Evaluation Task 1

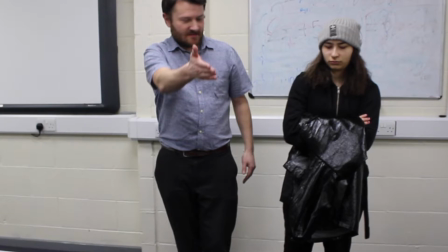For example, all the shots of the main protagonist are either close-up shots or medium shots, alongside giving her the most screen time,
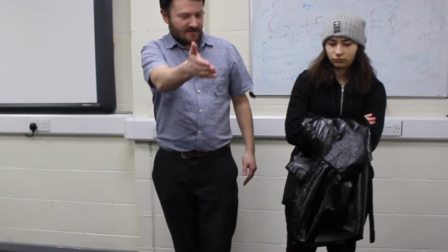which emphasized the importance of her character within the narrative as a lot of focus and attention was drawn to her.
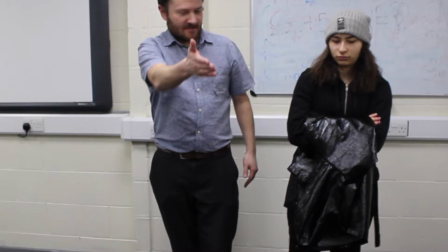In addition, in terms of dialogue, we didn't give the central protagonist a lot of dialogue as it created suspense and tension,
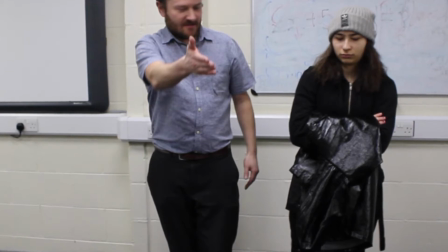as it made her character seem stranger and more suspenseful compared to the other characters, which further emphasized her importance.
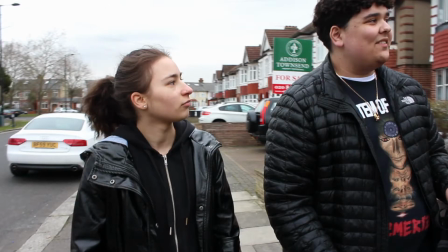In addition, we used mise-en-scène to further emphasize the central protagonist's importance.
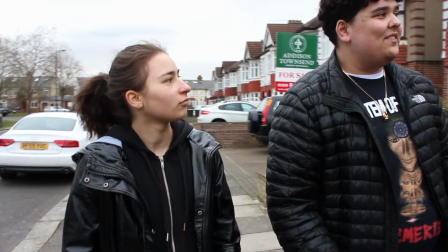We accomplished this as we used darker clothing, alongside a hoodie for a lot of her scenes, which made her stand out compared to the other characters,
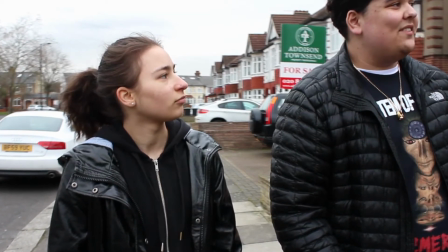whilst making her seem more dangerous and suspenseful because of the stereotype that teenagers who wear hoodies with their hood up are dangerous.
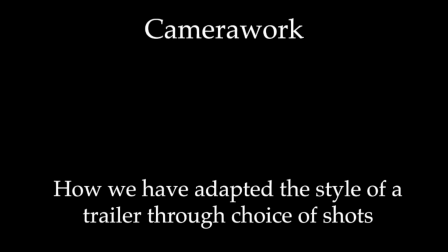The type of shots used in trailers vary from the first act to the last act.
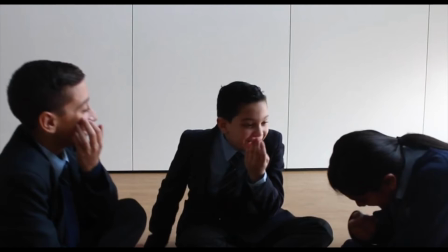In the first act of our trailer, we mainly used medium shots and close-up shots of the main characters and the key locations as we were introducing the main characters, the setting, and the narrative, while still expressing the significance within the narrative immediately as we emphasized the relationship between the main characters as it foreshadows what's to come in the future. Leading up to the third act,
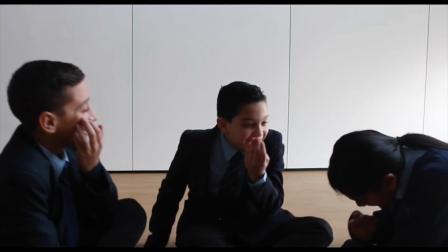we continued mainly using close-up shots as we wanted to continue emphasizing the main characters alongside intensifying the major problem.
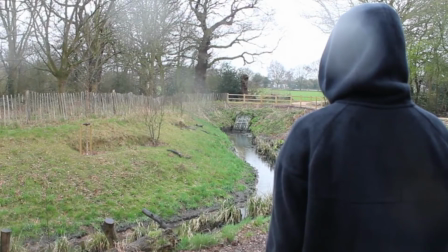However, in the final act, we did include a few long shots and over-the-shoulder shots because we wanted to show the intensity of the problem and how vulnerable the boys may be,
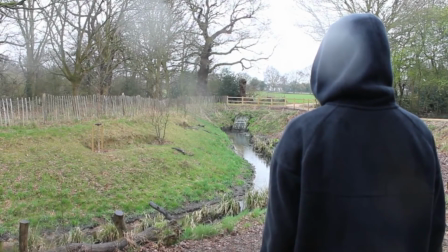as a long shot would make them appear quite small against a large background, whilst making the main protagonist appear larger and more powerful.
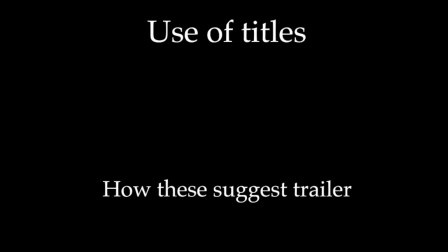The purpose of including titles in a trailer is to further engage the audience. We attempted this by including short phrases between certain scenes to emphasize what's to come next and intensify the narrative as the trailer goes on.
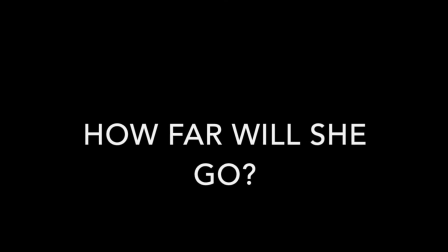For example, towards the end of the trailer, we included a short phrase saying, "How far will she go?" which intensified the previous and upcoming montage scenes. The correct placing of the film's actual title is also important to engage the audience. For our trailer, we decided to place the title of the film at the end of the trailer.
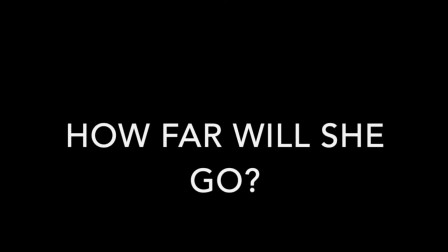This is because by placing the title after the fast-paced montage scenes,
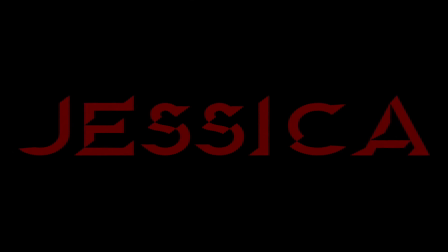it will generate a lot more excitement amongst the audience, in addition to making it less likely for the audience to perhaps forget the title, which would be more likely to happen if the title was placed at the beginning of the trailer. Lastly, as most other trailers do, we included a short credit scene after the title, which included the producer, the cast, the director, and much more.
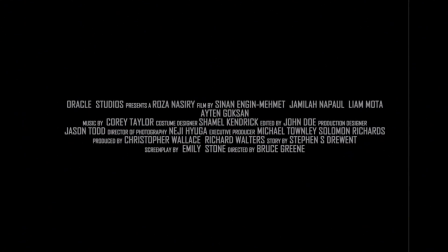We wanted to include a short credit scene at the end of the trailer as we wanted our trailer to follow typical trailer conventions alongside making it look much more professional, which would attract more people to go watch the film as it would give the impression that the film was of good quality.